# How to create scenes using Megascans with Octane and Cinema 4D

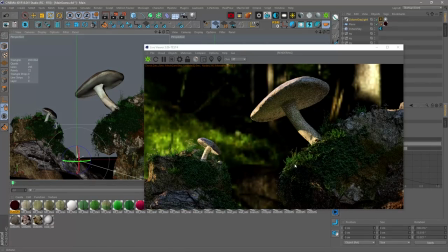24:56 Don't forget to tick mix to work with the rest of the light sources.
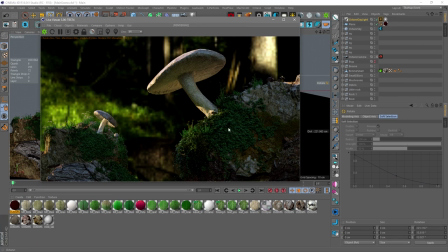25:01 I'll try and change the angle of the sun's rays and I'll focus on the result. Now the ivy looks much better. To be honest, I used this plugin for the first time, even though it's been installed for a very long time.
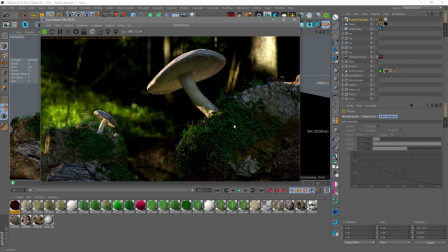25:16 I'll continue to customize the materials, as the preliminary render showed that the mushrooms don't look very good and I need to do something about that. I'll add some softness to the picture using Octane real-time pose effects. Even before setting up materials, I'll add a background plane with a texture.
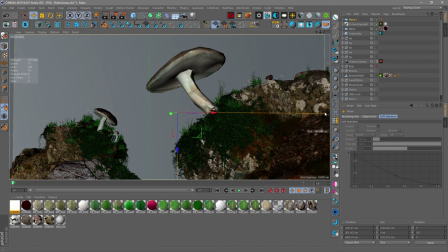25:32 This technique always works well and will give us additional light wrap on the edges of the objects.
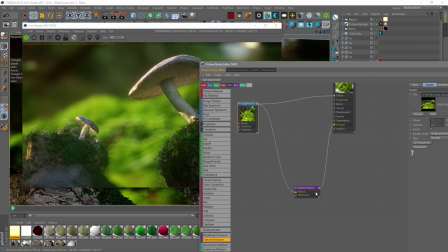25:38 I create a standard Octane material and add this texture to the diffusion and emission channels, so that it has a light self-luminosity.
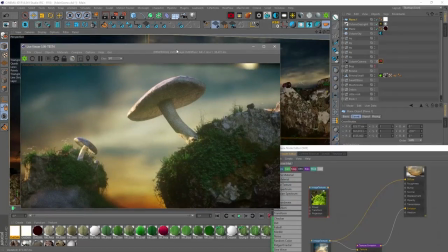25:46 I'll try different images as a background to understand what works best.
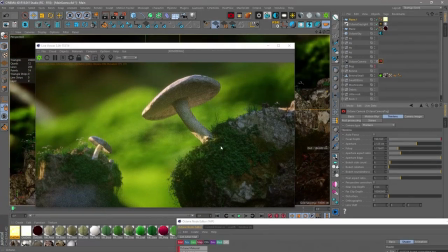25:50 Changing the depth of field in the camera to find a compromise between the small details on the stones and the beautiful optical defocus.
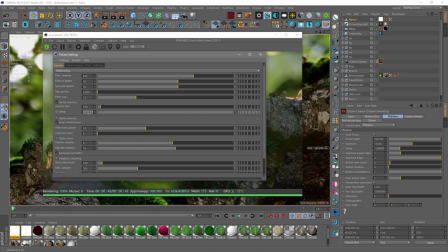25:59 I'll further customize the rendering and change the GI clamp parameter, which affects the quality and rendering speed. In my projects, I usually put this coefficient to no more than 3. I'll slightly decrease the hot pixel removal.
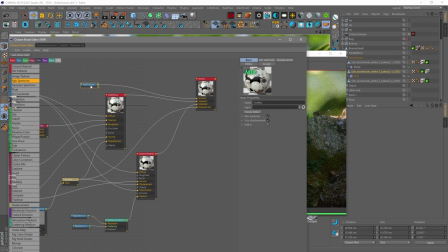26:15 For initial adjustments of the render, this is enough, and I'll continue to configure the materials for the mushrooms. I want to set them up so that there is some subsurface scattering going on.
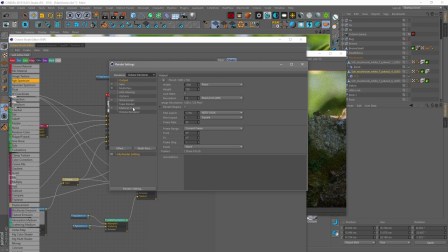26:25 And to do this, first go to the render settings, find the Octane tab, and enable the subsurface scattering, or SSS.
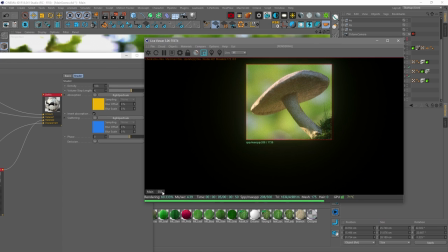26:33 Now, in the live viewer, you can enable only this channel to interactively observe changes in the node scattering.
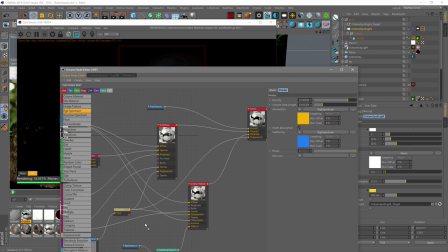26:40 I changed the value of density and volume step length to increase the depth of rays penetration.
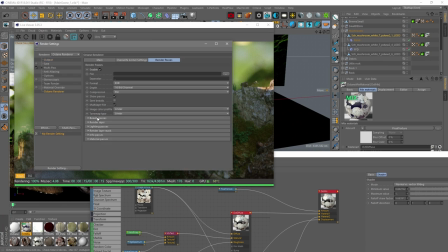26:47 We'll do the same in order to get the reflection pass.
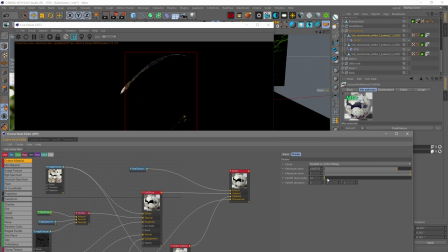26:50 We enable it in the settings for the Octane render, and in the reflectivity properties with the help of the falloff node, I adjust the reflection properties.
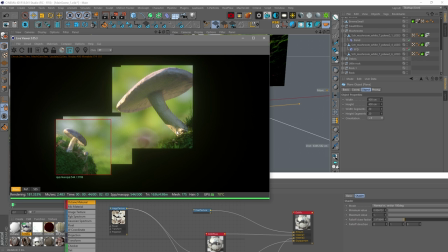26:59 Even if the reflections is not clearly visible in the final render, we'll have a render pass available, which will help reinforce this reflection already in the compositing.
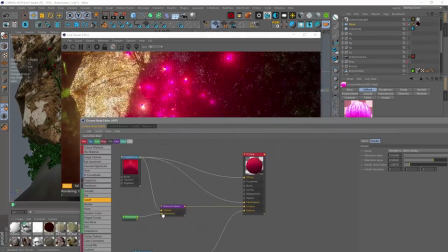27:09 I'll add a light glow to the small red and white flowers that we have on the stone,
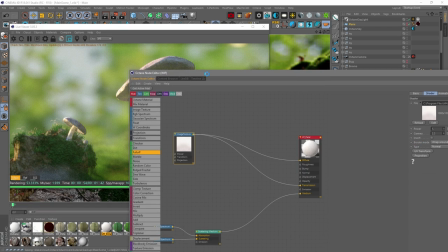27:15 adding the texture that is now assigned to the diffusion into the emission channel.
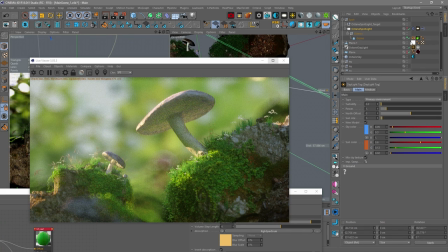27:20 Now the light beautifully illuminates the objects, but fairly evenly, and it doesn't give the feeling that it's somewhere in the forest.
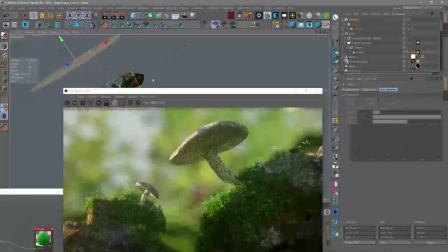27:28 With the help of a simple design consisting of a random cloning plate, I'll create a lattice,
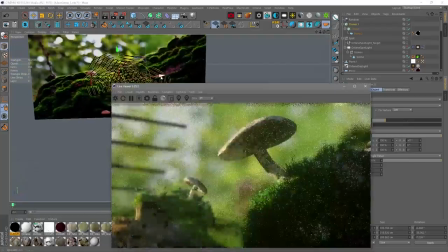27:33 with which is possible to procedurally change the pattern and density of shadows.
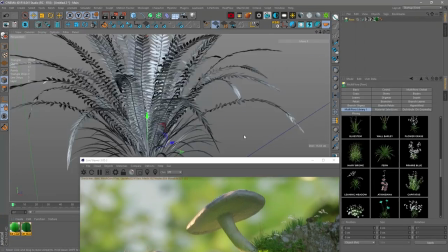27:42 And the last plant added to the scene will be a fern, which I'll put somewhere behind the stones,
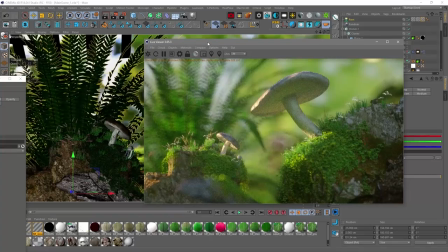27:47 and a few of its leaves will fall into the focus zone of the main objects. I want to slightly flatten the difference between the foreground and the flat background.
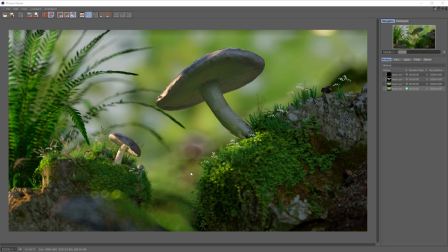27:56 I made a preliminary render in high resolution so that I could look at all the details and see if everything's okay before the final render.
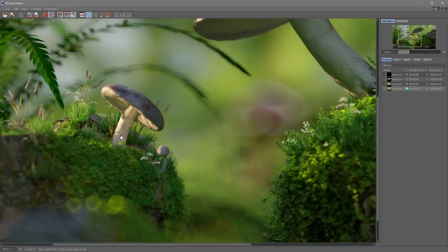28:03 I want to add another light that illuminates the lower part of the branches, separating them a bit from the background.
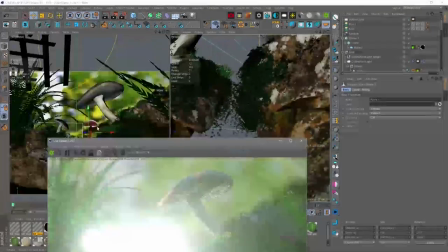28:09 And I completely forgot to include our spider hero.
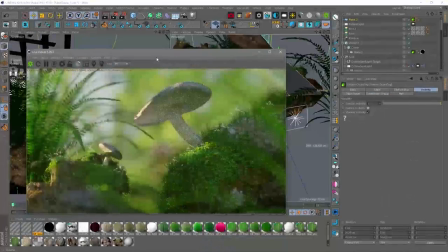28:13 The fern branch in the foreground decided not to render at once, but I'll add it to the compositing so that it could be adjusted or can just remove it altogether.
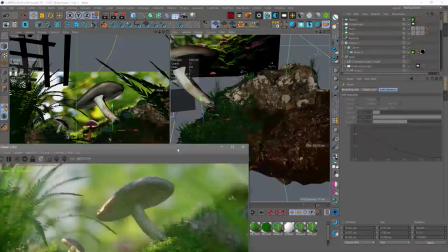28:21 And I'll add one more light source on the right so that it lightly illuminates the foot of the mushroom.
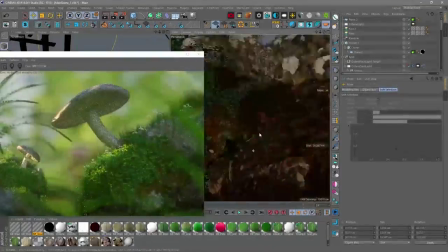28:26 In projects like this, the most important thing is to know when to stop,
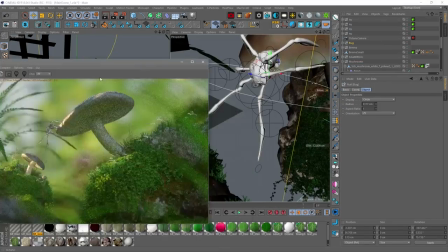28:30 because adding new objects to the scene can turn the imagination on and you might start adding new elements to the plot and ideas related to some association or references.
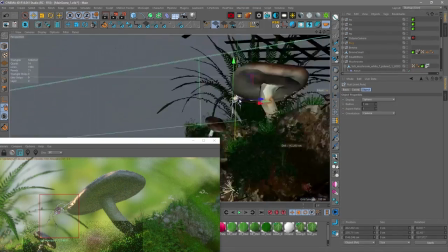28:38 It's certainly very cool, but to control and optimize the scene becomes more and more difficult.
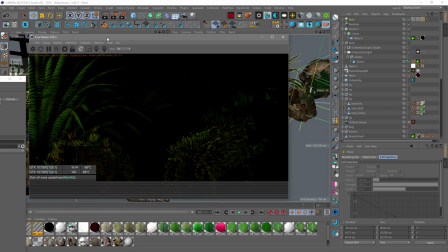28:44 So there's a balance between quality and creativity. And I'm probably going to finish the setup of this scene and go on to tuning the rest of the renders.